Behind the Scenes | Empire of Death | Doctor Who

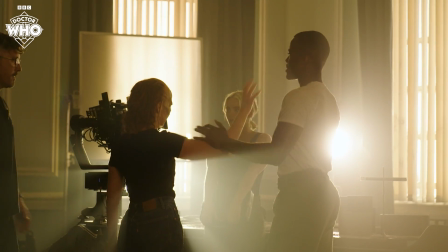[4:08]
Bonnie disappeared and it was just a soldier of Sutekh, which was terrifying. My little Bonnie became like a skull with fashion hair.
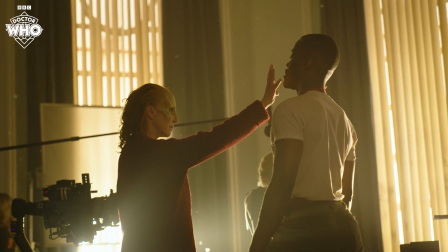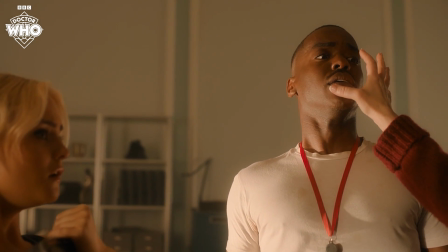[4:24] She died. She died. Ruby, I'm sorry.
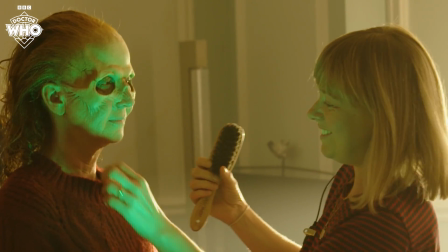[4:30] I loved you, Mel.
The Doctor has so much love for Mel. She's seen him in many an iteration.
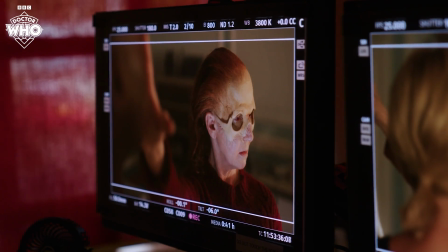[4:37]
So for him now to see her in this iteration was like heartbreaking.
Give.
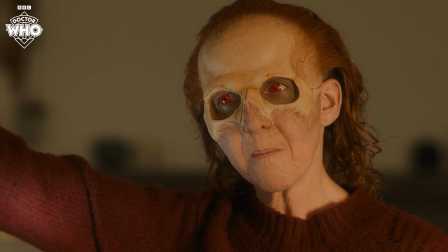[4:43] Sutekh. The name.
And she killed that performance.
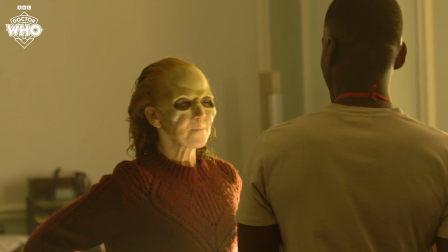[4:50]
Her voice, her physicality, and everything she was doing was just so... She was so It was like Bonnie's possessed.
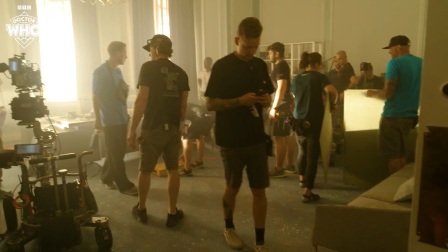[4:58]
awful. The whole look is just so extreme. It's fabulous.
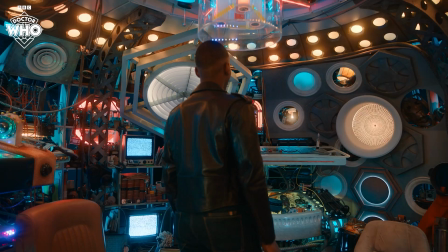Throughout this series, it's been littered with Russell T Davies moments of genius, but up there has to be the Remembered TARDIS.
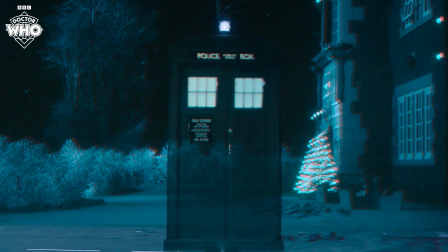[5:20]
What an incredible idea.
What is it? It's a Remembered TARDIS. The time window jammed memories of the TARDIS together.
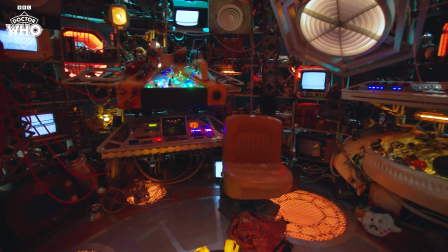[5:27] It actually then becomes a time machine because it's so powerful.
It's just this tiny, tiny little space with everything from every TARDIS that's ever been. Like, how cool. In the same way, over years, you might tell the same story, and as you remember it, you sort of remember details differently.
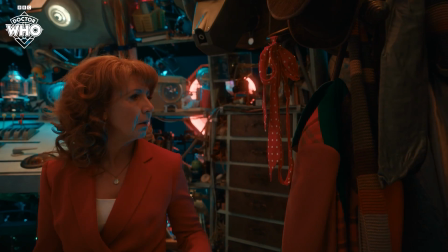[5:44]
That's how it's been put together.
Bits and pieces of every TARDIS that ever was, held together by hopes and wishes and luck.
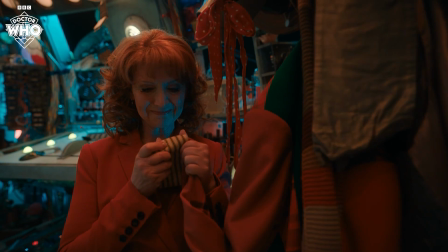[5:52]
When I saw Colin, Sixth Doctor's coat, it was really quite emotional.
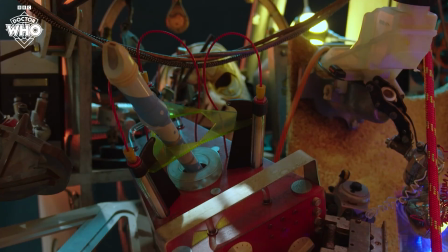[5:58]
I didn't expect to feel that way. It's just such a beautiful set, and it had loads of little Easter eggs from other Doctors.
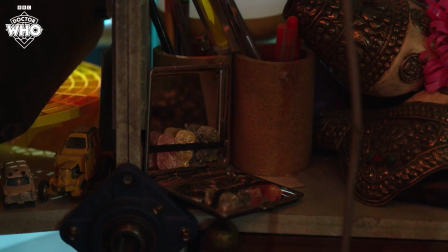[6:05]
Everyone was deciding which one should we steal. You could press pause at any moment and there'll be something in there for you. Old sonic screwdrivers, old props. Amy Pond had her suitcase. There was a pair of red heels.
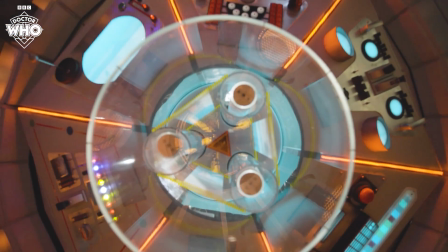[6:18]
It's my wife's heels that I've stolen. We've built a version of Tom Baker's console upside down as a ceiling piece. The mini jukebox was so cute. That I might steal.
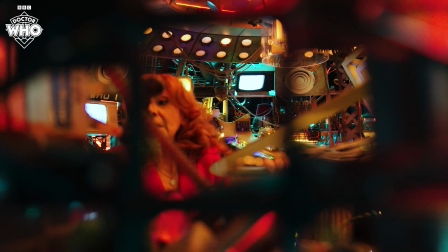[6:33]
As beautiful and special as it was, the reality of shooting in it was an absolute nightmare. It is tiny.
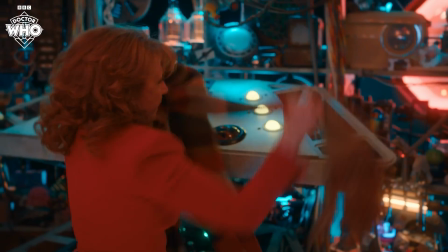[6:40]
I wanted to get the camera off the tripods and off the dollies and the cranes and get it onto our shoulders and actually get in there with the actors as well.
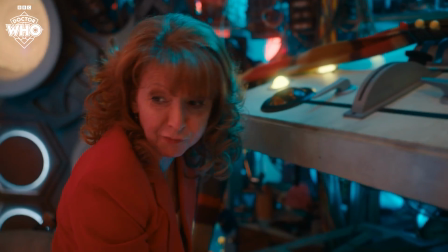[6:48] We're on fire!
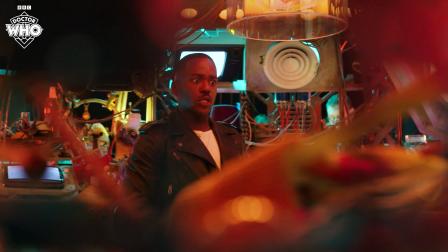[6:52] Is this thing safe? Absolute death trap.
I wanted that claustrophobic feel. It's all about trying to make the audience feel that they're in those spaces, and I think hopefully we managed to achieve that. It's been a real joy, and it's been built with absolute love, that thing. A love of Doctor Who. Lots of the guys in the department are really passionate about Doctor Who. With them, they bring a huge amount of knowledge and enthusiasm.
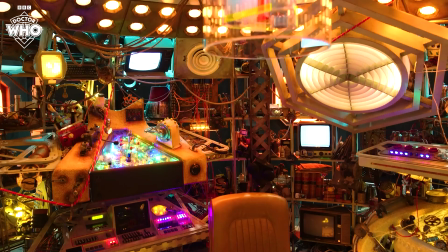[7:18]
It's got this longevity, it's got this history, and let's celebrate that and make that part of its foundations, and that makes it special.
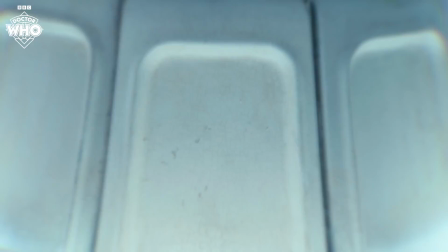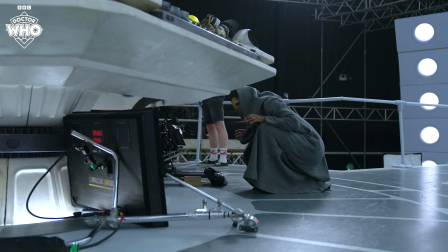[7:34]
So we've got a really exciting stunt scene. There's going to be a blue beam that shoots out from inside the TARDIS, and the TARDIS will fly all the way up the ramp here,
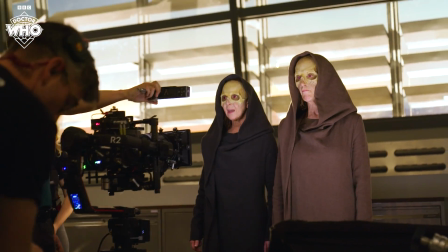[7:43]
knock out the two enemies walking up the aisle.
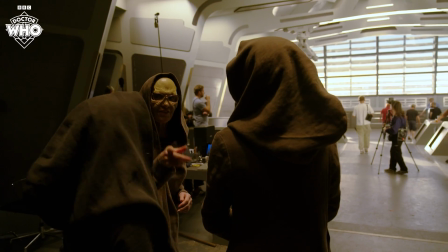[7:50]
We've got two amazing stunt doubles that are doing this great stunt.
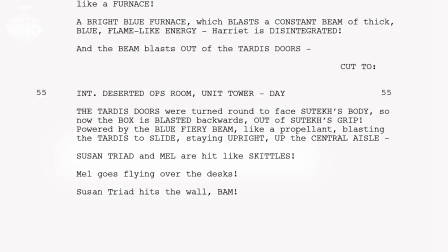[7:54]
We've got two girls being hit by the TARDIS, and in the script it references Skittles, so that's why we've got that effect going on. It's pretty tight, the space, so we have to be really sort of spot on where she lands, because there's all sharp edges and things like that. And the stunt guys go really high up into the air, and it's a bit of a fall as well, so we have to have everything specifically planned, and we're only going to get a few goes at it.